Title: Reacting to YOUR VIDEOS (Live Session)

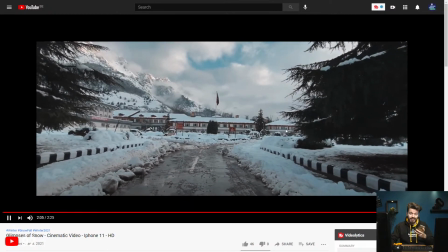3220s
I have an iPhone 7, so my footage doesn't look like that.
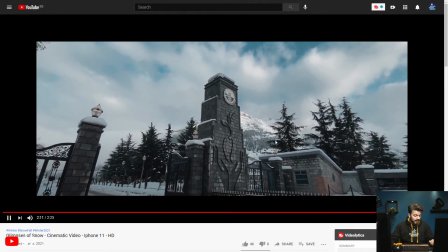3226s
But yeah, awesome. Really nice shot as well.
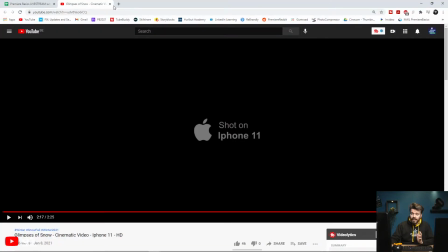3236s
Shot on iPhone 11. Great job, man. Great job. Other than using some regular speeds, I wouldn't really adjust anything in the video.
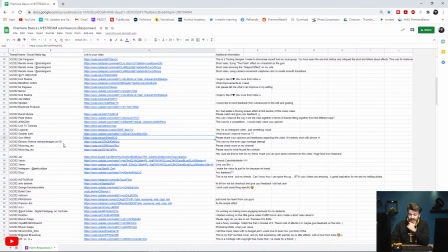3244s
Okay, next up is Ishan Sharma. I hope I pronounced that right. This was my first ever CSGO montage attempt.
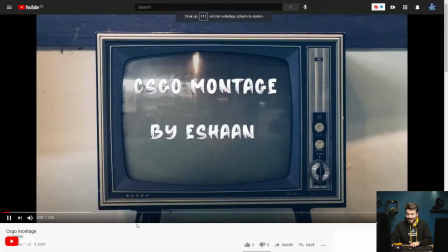3256s
Okay, that's Counter-Strike, right? Never played that as well. Okay, that's cool with the glitch effect going on here.
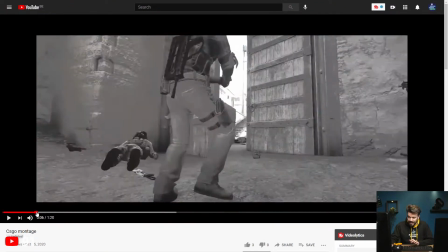3264s
Oh, you've actually... Oh, that's cool. Okay, what is happening here, or the thing that I would adjust here,
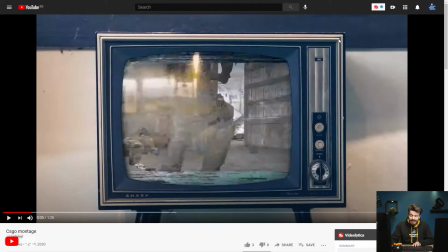3270s
is you've actually scaled the television, but not the footage.
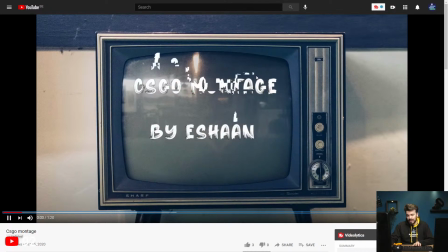3277s
So what you should have done was actually rescale the footage so that it fits this screen right here. Even maybe try and use the corner pin tool to really pin it into those corners,
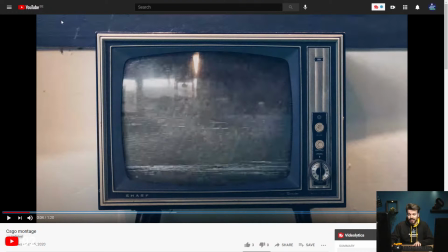3289s
and then scale the entire thing with the video underneath so that it becomes full screen, because now you feel like there's an adjustment layer here,
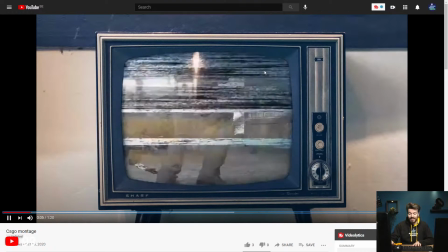3298s
or just an asset on top, and that it is scaling without the footage underneath.
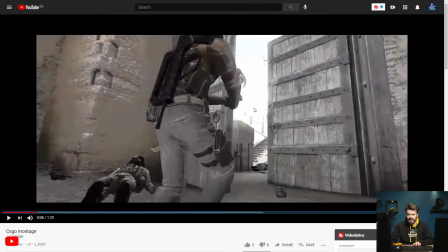3303s
So that's something that I would change so far.
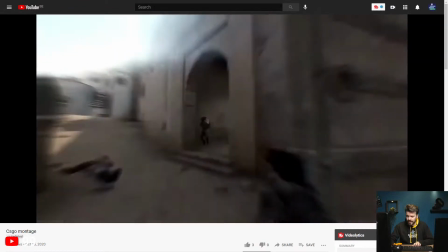3309s
That's really well done. Nice effects going on there. Oh, that's cool. That's really cool.
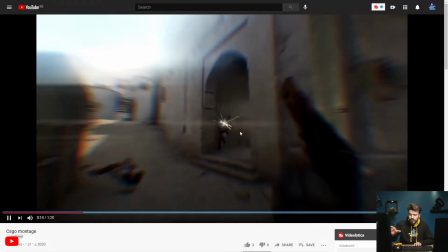3315s
You feel the tension already, and then here you're like, boom, zooming in, you're using a chromatic aberration effect here.
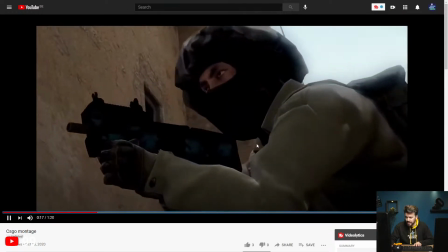3322s
Also the blur effect, probably radial blur or diagonal blur. That's really nice.
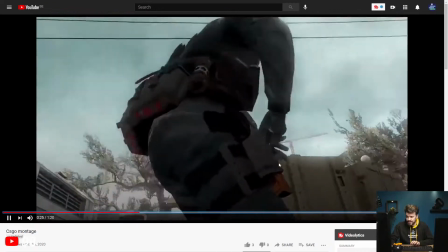3332s
Ooh, okay. Awesome. Oh, that's a nice transition. Awesome.
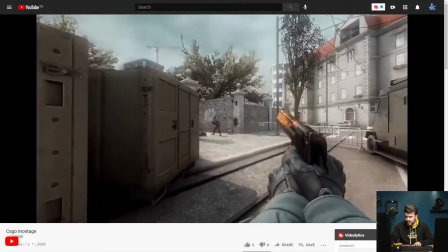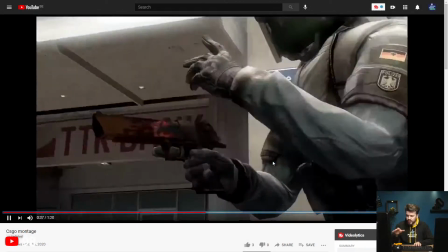3345s
I like the speed ramps as well to create the transitions from one scene to the other.
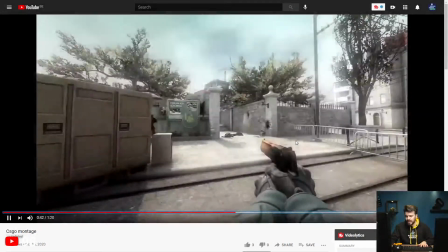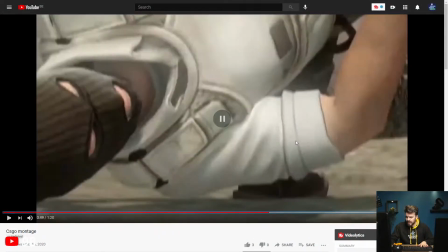3356s
That's nice. You also play with cinema scopes that were animated.
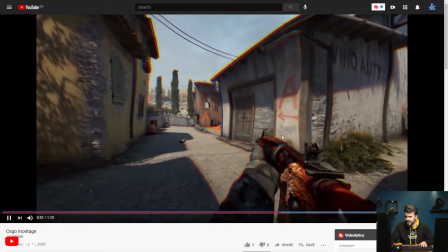3362s
You've put a chromatic aberration effect here. Also kind of a displacement.
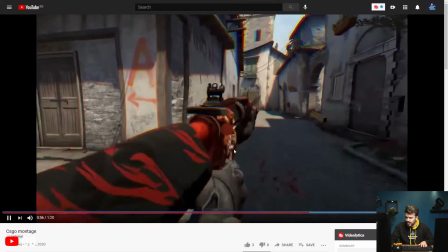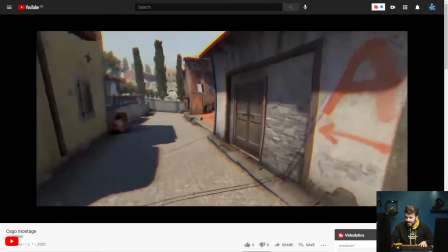3372s
That was a nice shot. Oh, okay. Nice with the movement of the camera here.
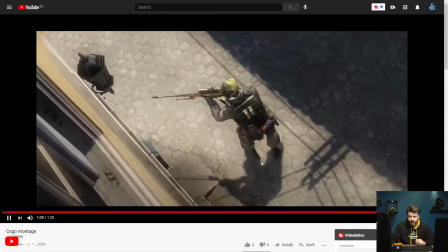3380s
I'm not sure if you actually controlled that or if it's just automated, but that's really nice.
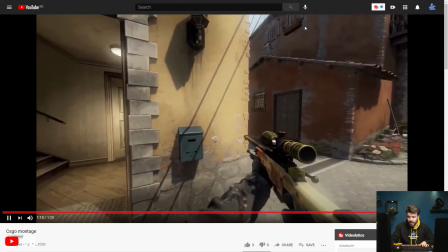3387s
Also the fact that you actually play around with the cinema scopes. Oh, that was cool as well.
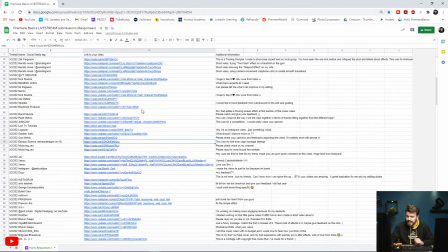3394s
Okay, really well done. What was your name again? Ishan Sharma. Props to you, man. That, for being your first attempt ever, that was really, really good. Really good. Okay, next up we have Mike Loving RSA.
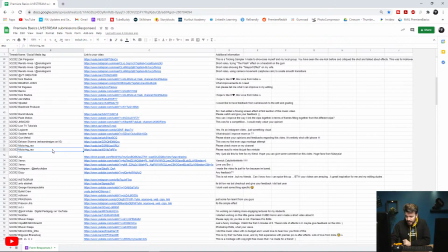3415s
You've actually sent in 2 videos. Let's take the second one maybe.
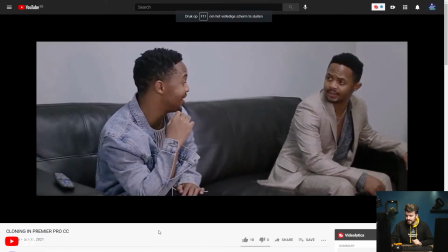3423s
Cloning in Premiere Pro. Just like we've done on this channel before.
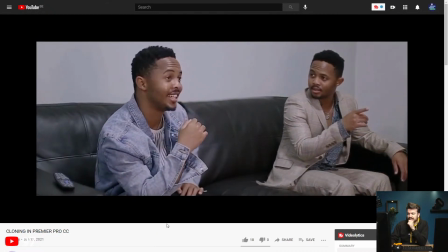3431s
So it's well done. You don't really see a mask going on.
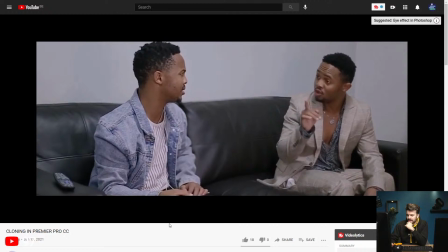3437s
So that's good. Is there gonna be like an interaction, or are they just gonna talk to each other?
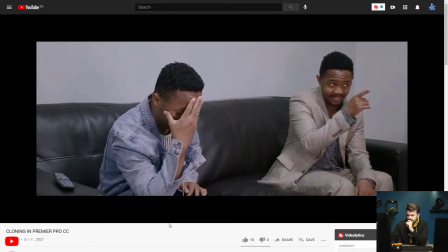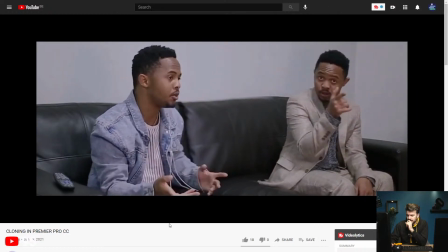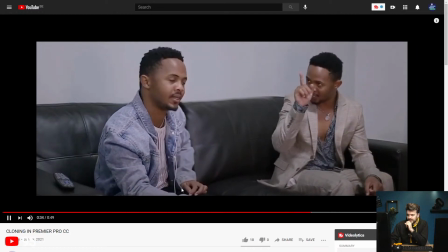3456s
I think they're just going to talk.